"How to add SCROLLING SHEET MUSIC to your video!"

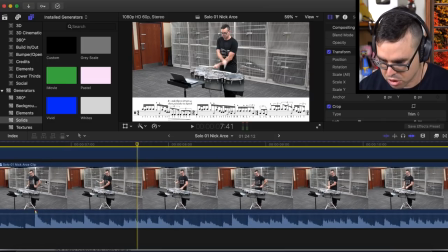3:19 Noob and we can also reference the audio waves down here in the video to make sure we are exactly where we want to be so this spike is going to be
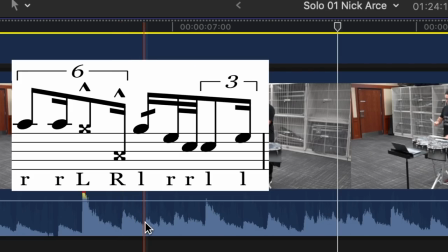3:28 this rim shot and then that note is the next rim shot and then we got diga diga da da stop right here
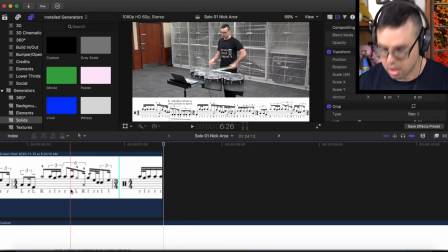3:36 okay then I'm going to make a cut right there and get rid of the end however any one of you who has actually sight read something should know that when you are playing through something your eyeballs are looking ahead in the music all right you're not reading and playing each single note as
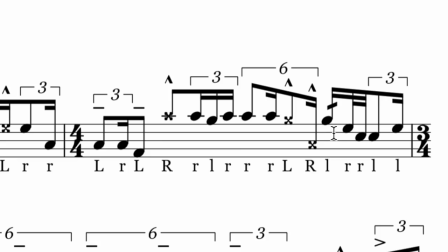3:50 they go by So when my hands are up here playing these 32nd note and 24th note sweeps My
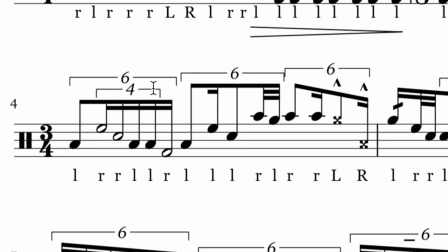3:55 eyes are looking down here at this line trying to figure out how the heck I'm gonna play a four lit inside of a six lit Yeah,
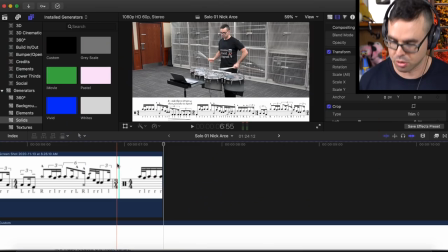4:01 good luck with that one So I think it's important that the video does that too So we're gonna make the sheet music turn to the second line a little
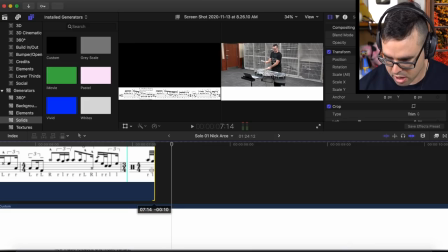4:08 bit earlier than when it actually does in real life So let's drag this back maybe one second ish
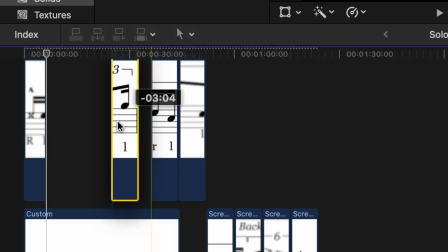4:15 Okay, we're gonna move our second line of music over
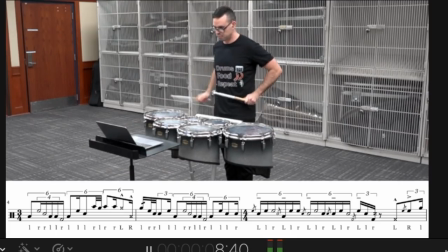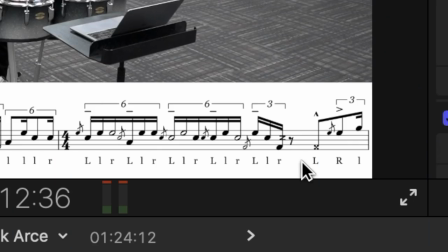4:25 Yeah that part was really hard okay so I think a good place to turn the page there would be right before this rim shot so let's look where the audio waves are
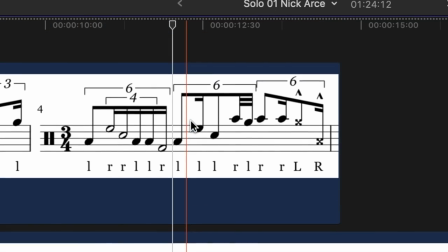4:33 that's right there we will make the cut right there yep and then you just have to do that for every single line of music until you get to the end all
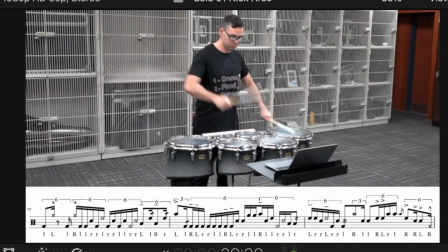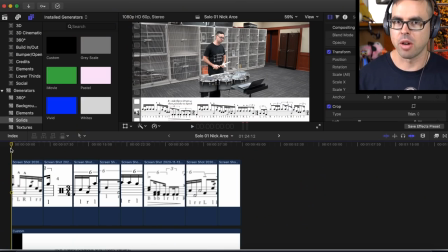4:51 right fantastic we made it to the end now that's usually what I would do for all my videos I would just have that line of music switching each time but there is an extra step that you can choose to do you can add a cursor that scrolls through the music just like it
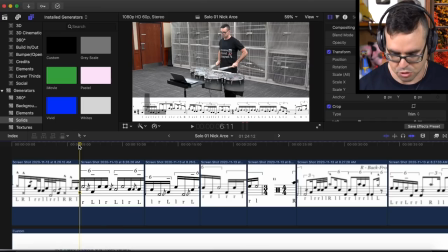5:02 does a music software so here's how you add that in okay so first of all the thing i said with the music switching to the next line sooner you're not going to want to do that for this okay because the scroller is going to need to you know go through each note individually
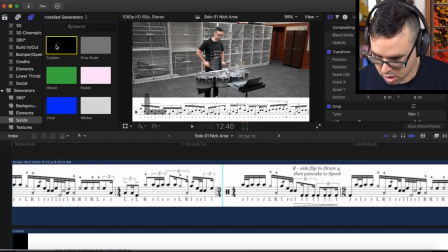5:13 so now we are going to add another custom color solid on top of
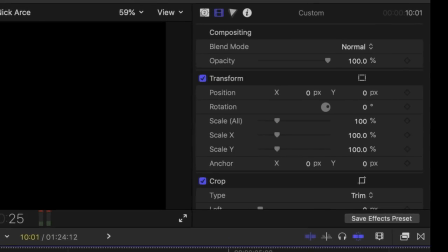5:18 all this and then we're going to shrink this guy down to fit it
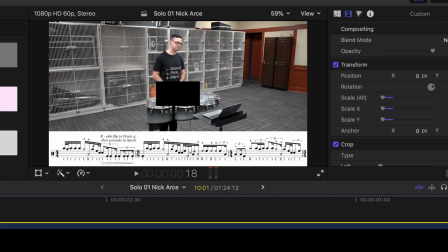5:23 inside the frame of the sheet music okay and then we are going to adjust the
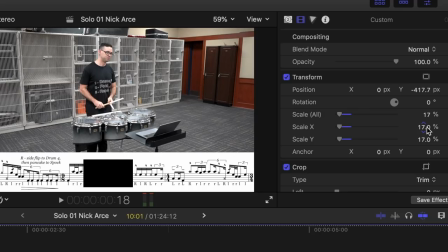5:27 x-axis to make this rectangle be like the opposite way
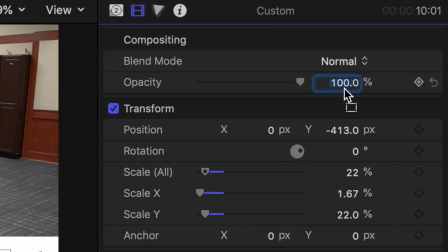5:32 like that see what i'm doing see what i'm doing there now we're going to set the opacity to 90.
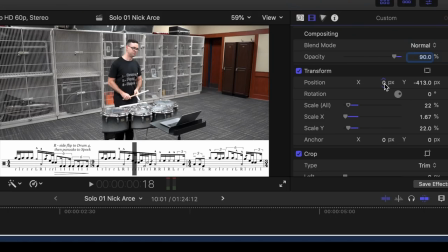5:37 all right that way you can see through it a little so it's not blocking the music then we're going to adjust the x position to the first note
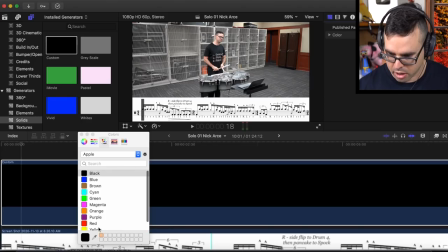5:46 and also i like to make this cursor not black i like to make it purple all right you can make it whatever color you want i like purple okay so now we're going to do some epic key framing okay this some complicated stuff pay attention so first we're gonna set our scroller to
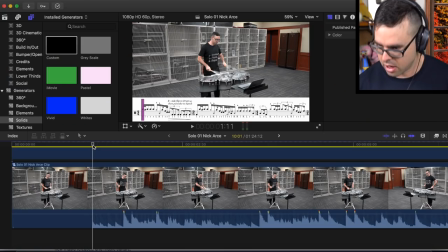6:02 the very first note using the wave file right there and then we are going to make a keyframe for that note so you go up to
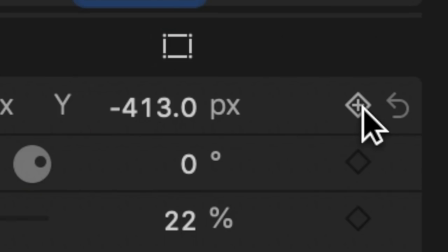6:10 this tab go down to the transform position and you just click this little plus sign okay i'm just going to drag this to end when that line
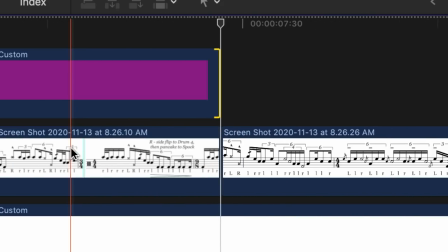6:18 of music ends and then we're going to go to where the end note is.
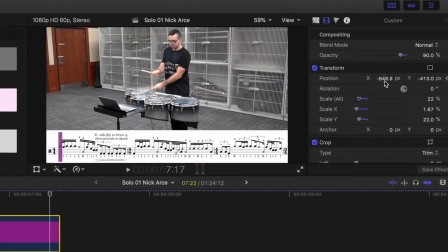6:24 We're going to highlight our purple color solid, go to position X and drag that all the way. Slightly past the last note, slightly past it. All right, now this is going to put it not at the very end.
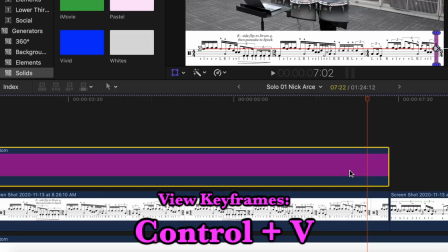6:37 So how you're going to adjust where that was. So we're going to press control V and that brings up our video animation.
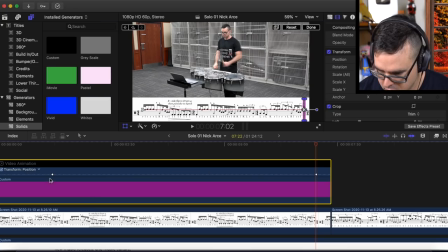6:44 We got to switch this to transform position and And there's our two keyframes, and I'm going to want this one at the very end. Now, in most video editing software, that's all you would have to do. But Final Cut is a little bit extra.
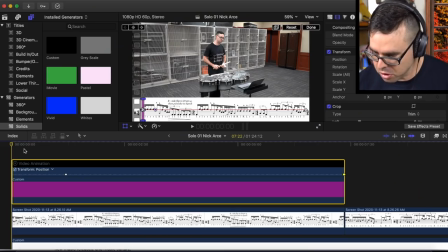6:57 Let's just see what this looks like here.
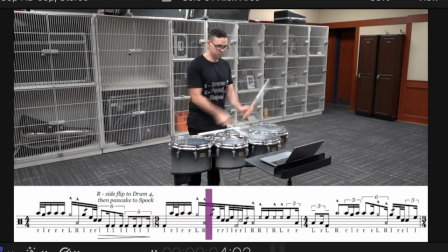Yeah, that did not follow it in time at all. And that's because you're a noob, and you don't know what you're doing. All of us pros know that Final Cut's default animation is set to smooth. But that's not what we want right here, okay? We need sharp, precise, and clean animation.